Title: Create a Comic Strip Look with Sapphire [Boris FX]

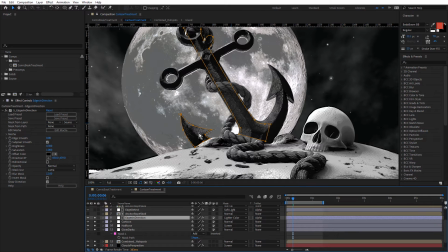I have masked it off in certain areas, take a look at that in a moment, but check this out. we just select it and grab the direction X, Y. You wanna move this around? We can actually create directional highlights.
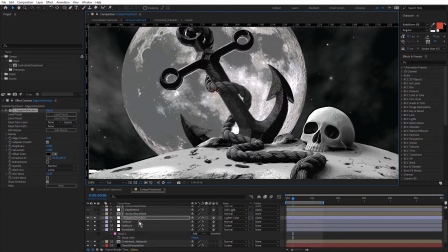And I've restricted that to just the anchor,
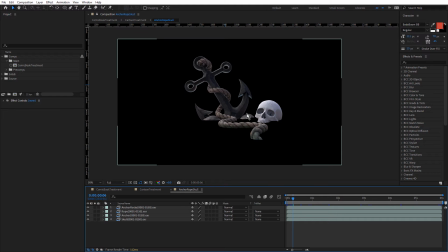the rope and the skull by using another pre-comp and the rocks actually, just another pre-comp with all of those layers inside it.
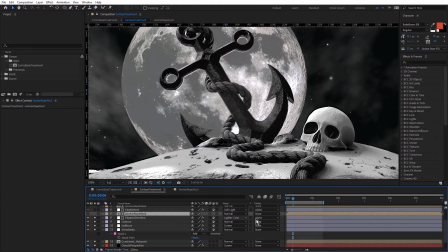So that's being used as a matte and just choosing alpha matte anchor rope skull.
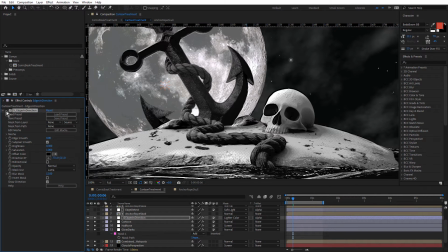So edges in direction really helps those pop out. See the difference? And getting back to the masks here, let me just turn these off. You can see that was actually making it a little too bright in those areas.
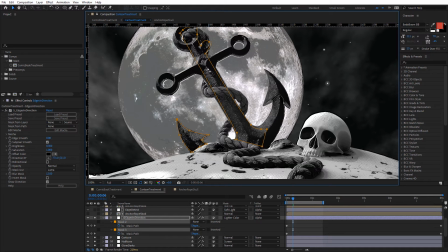And obviously, if they're facing away from the light source, they're not gonna be as bright. So I just mask those areas out. I did want some light in here because my initial pass of the anchor, it was quite dark. and I was losing all of this great detail that I'd modeled in.
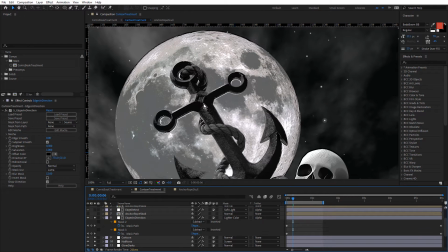So I did light that area just subtly in Blender so we could see that detail.
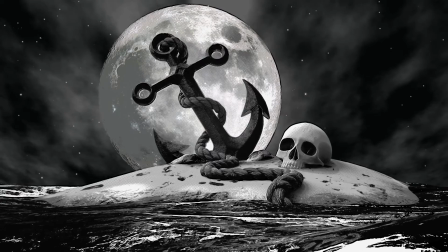So with half tone cartoon and edges in direction, we're certainly getting there with the cartoon look.
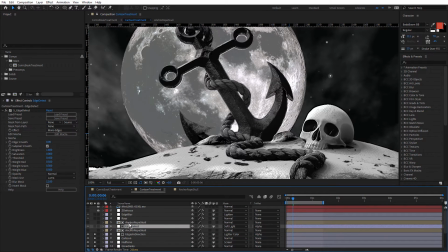Above that, again, I'm using Anchor Rope and Skull, the same pre-comp. This time I'm using Sapphire Edge Detect. Just gonna turn that on. And this is adding even more extra bright detail.
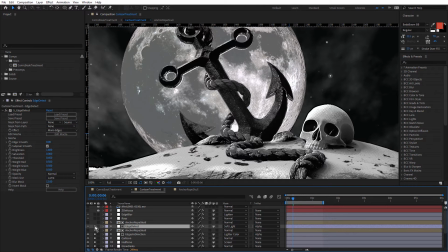Now this isn't directional, but I just felt it needed a little more detail in there. Let me just turn that on and off.
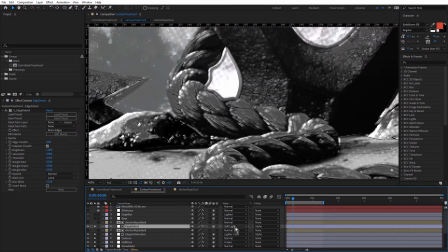You can see I'm actually using the soft light blend mode. So it's pretty subtle, come up to normal.
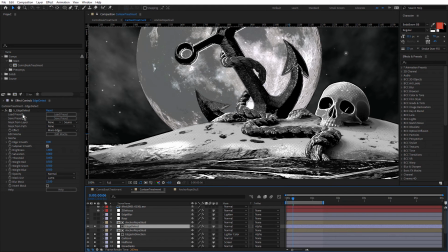It's really strong and that's way too strong. Edge detect can really overpower. And if we just reset that, you can see edge smooth by default is 5.3 and undo. I've actually brought edge smooth right down to zero.
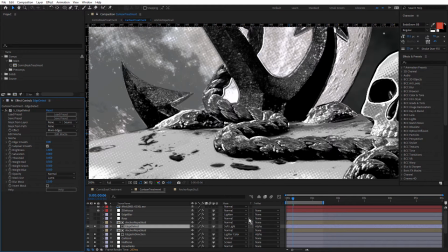and we'll just bring back soft light. So just adding a little bit more detail in there. So that's the main cartoon treatment.
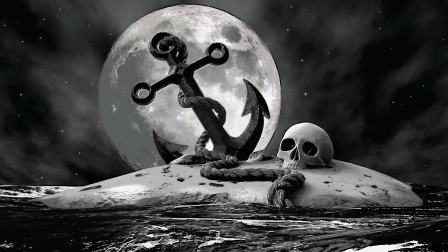And obviously this is all pretty subjective. I was applying these effects and adding a little bit, removing a little bit, deleting the effect, adding another effect until I kind of zeroed in on the look that I thought looked good.
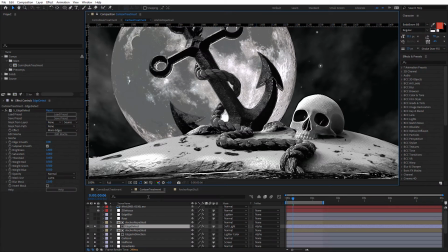Above that, we have some lighting effects.
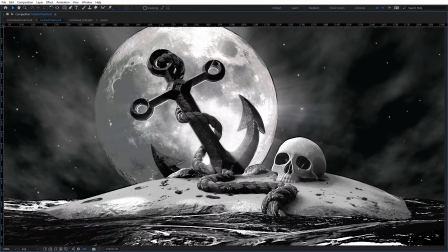The first is Sapphire Rays, and that's used to add these subtle but spooky volumetric rays.
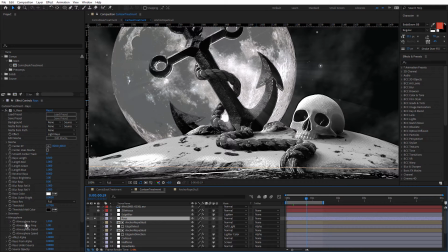S rays also has its own atmosphere, which is perfect for this. You can see I've increased that slightly. If I just bring that right up, you can see we really start to get a lot of detail in those rays.
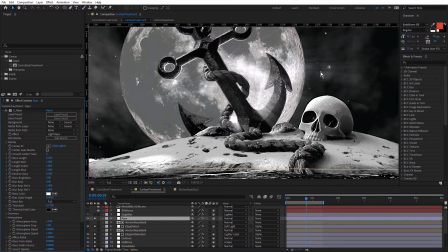We might come back and adjust that later maybe.
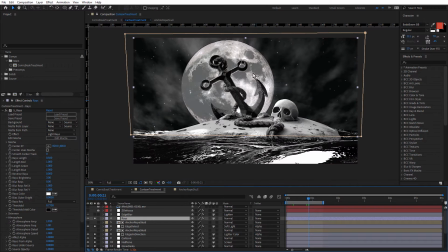In my final look, I wanted it fairly subtle, but it's nice as with the atmosphere in Luna to also have atmosphere in the rays as well. There's a few effects in Sapphire that actually have this atmosphere setting. Above that, we have Sapphire Edge Blur and that does what you'd expect.
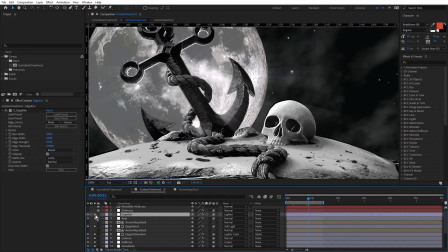It blurs the edges. That gives this nice spooky glow which works quite well with the rays.
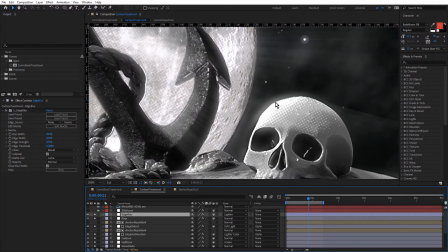And to have it only affect the light pixels of the layers below, I've set the blend mode to lighten.
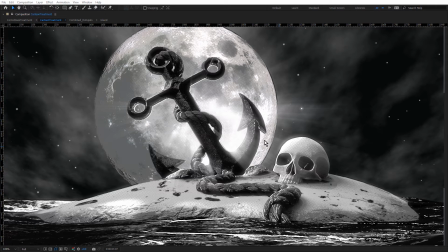And that's given us this light wrap style effect and it's particularly effective on the anchor.
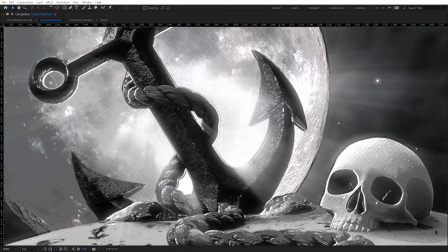Let me just turn it on and off. You can see the difference, it's wrapping that light from the moon around the anchor and all of these key foreground objects. And so the top of the skull here.
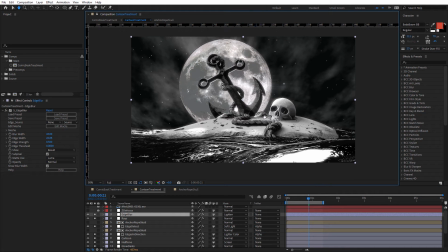Okay, so that's the cartoon look, but you may notice a couple of layers at the top here and they're turned off. When I was designing this, I actually rendered out a depth pass from Blender.
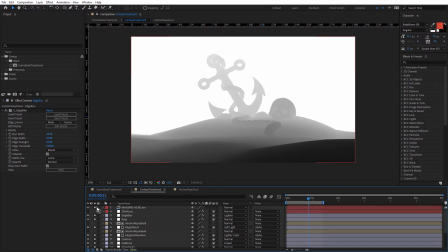Let's solo that. And you can see it's named Mist.